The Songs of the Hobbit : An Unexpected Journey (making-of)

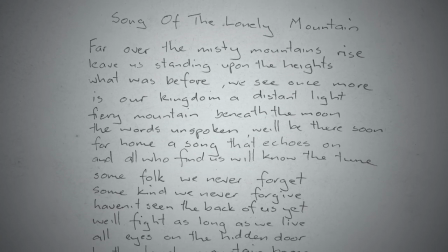I think the lyrics ended up being quite specifically about that moment in the story where they're perched on the rock,
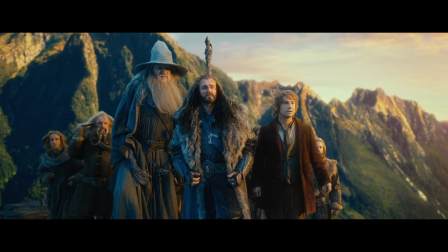looking with some hope towards their ancient homeland.
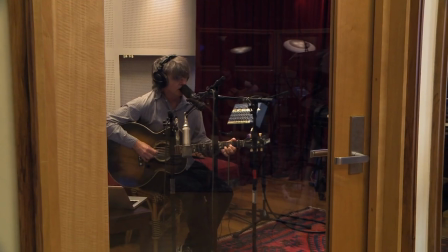Our home was long ago when lanterns burned.
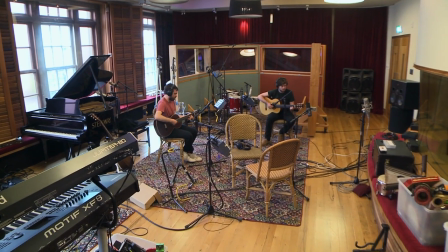But every day our hearts have yearned.
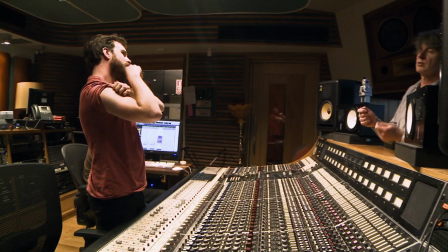The first sign of the dwarven influence was drums turning up. It'd be good to put some brums into the the chorus.
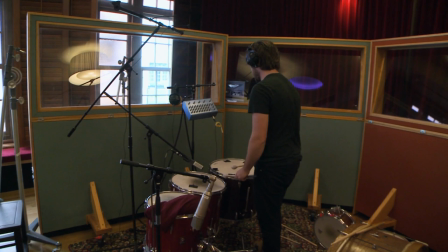Yep. Up on the stony hill, meets again.
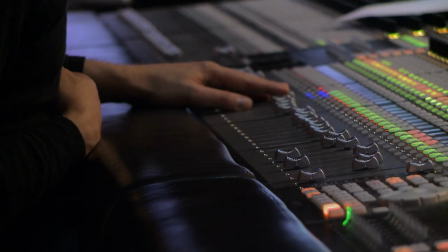The addition of big manly percussion that would give a certain rousing dwarvish quality to it.
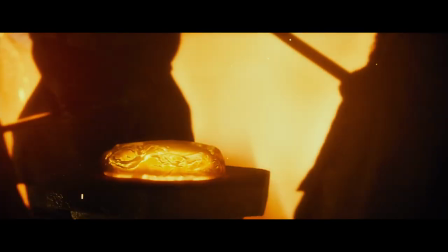Anvil was just obvious. They're mining folk, those dwarves. Within Erebor, there would have been the sound of mighty anvils being struck.
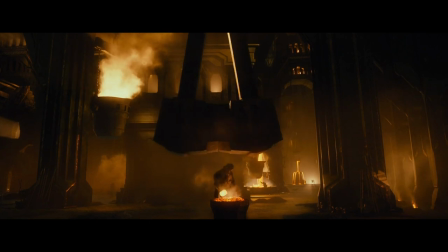God bless the anvil.
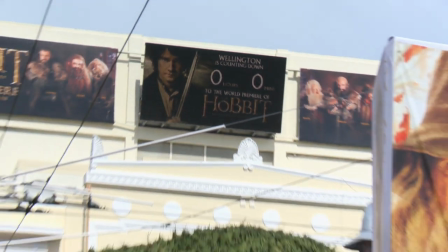3, 2, 1!
We're delighted to be asked to play the song in front of the assembled throng in Wellington for the premiere.
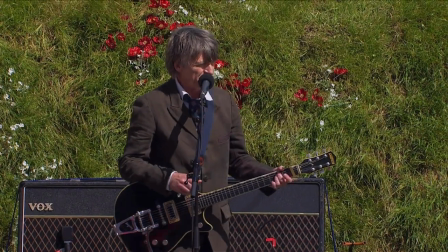This is for Peter, Fran and Philippa. Thank you.
I think it had great heart and great spirit on the day.
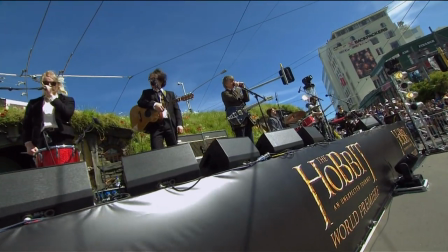Far over the misty mountains
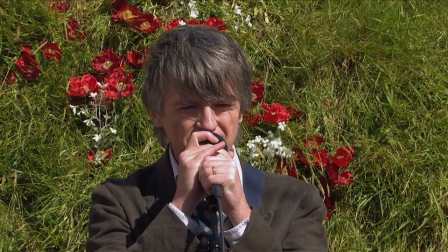rise, leave us standing upon the height.
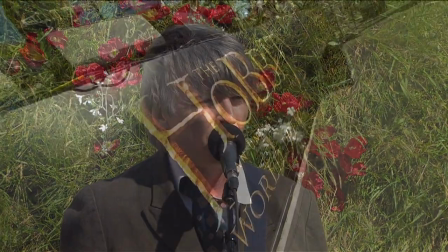What was
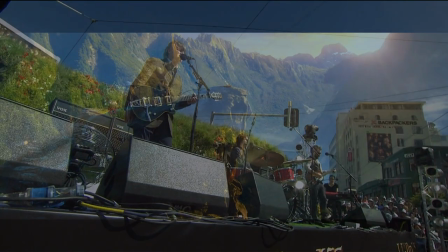before, we'll see once
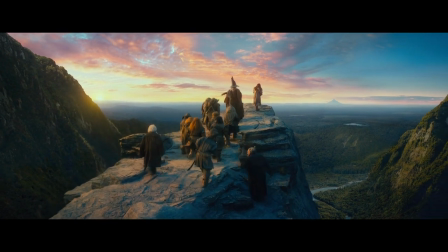more, is our kingdom a distant light.
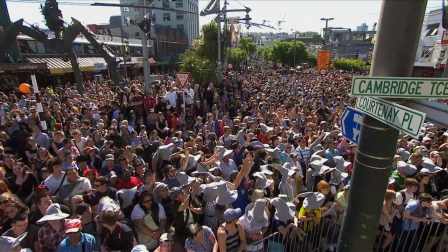It was an epic day. People from all over the world who were just nuts for Middle Earth. So many people turned out. It was such an amazing experience, surrounded by the people that you worked with for the last 3 years.
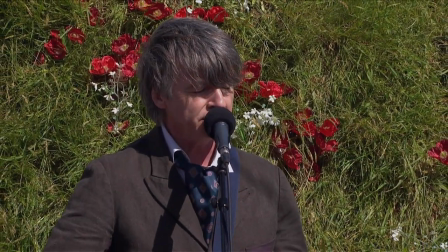We'll be there soon.
I actually never thought that we would ever be lucky enough to get to work in Middle Earth again. You know, I don't even think this is the end. I can't imagine that there won't be another thing that we all come back to do.
Find us, we'll know
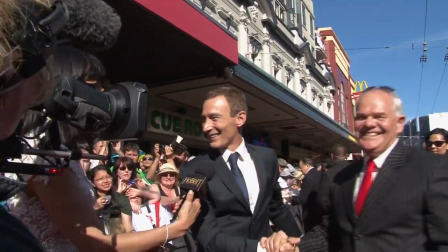the truth.
What a journey. Let me do it again. Can we start again now?
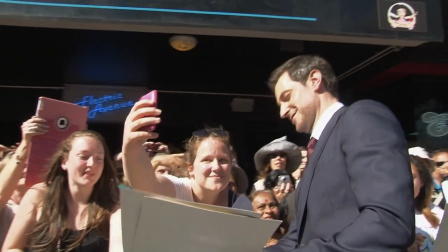I think I will miss the camaraderie the most, coming onto set every day and seeing your colleagues.
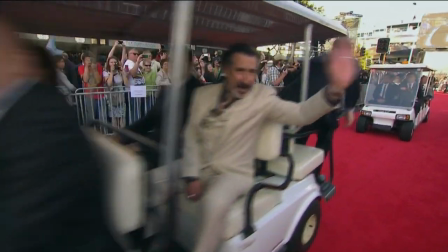I think that's a measure of what this experience has been like for people. You can have truly life-changing moments while you're here for that amount of time.
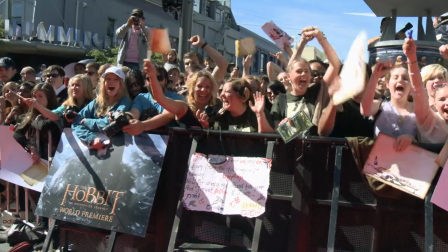This is absolutely unbelievable, everybody that's come to help us celebrate this film.
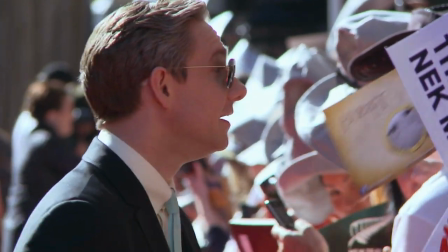You know, The Lord of the Rings was such a great experience, and now we've been able to take The Hobbit, and it seems like fate's meant for us to be here.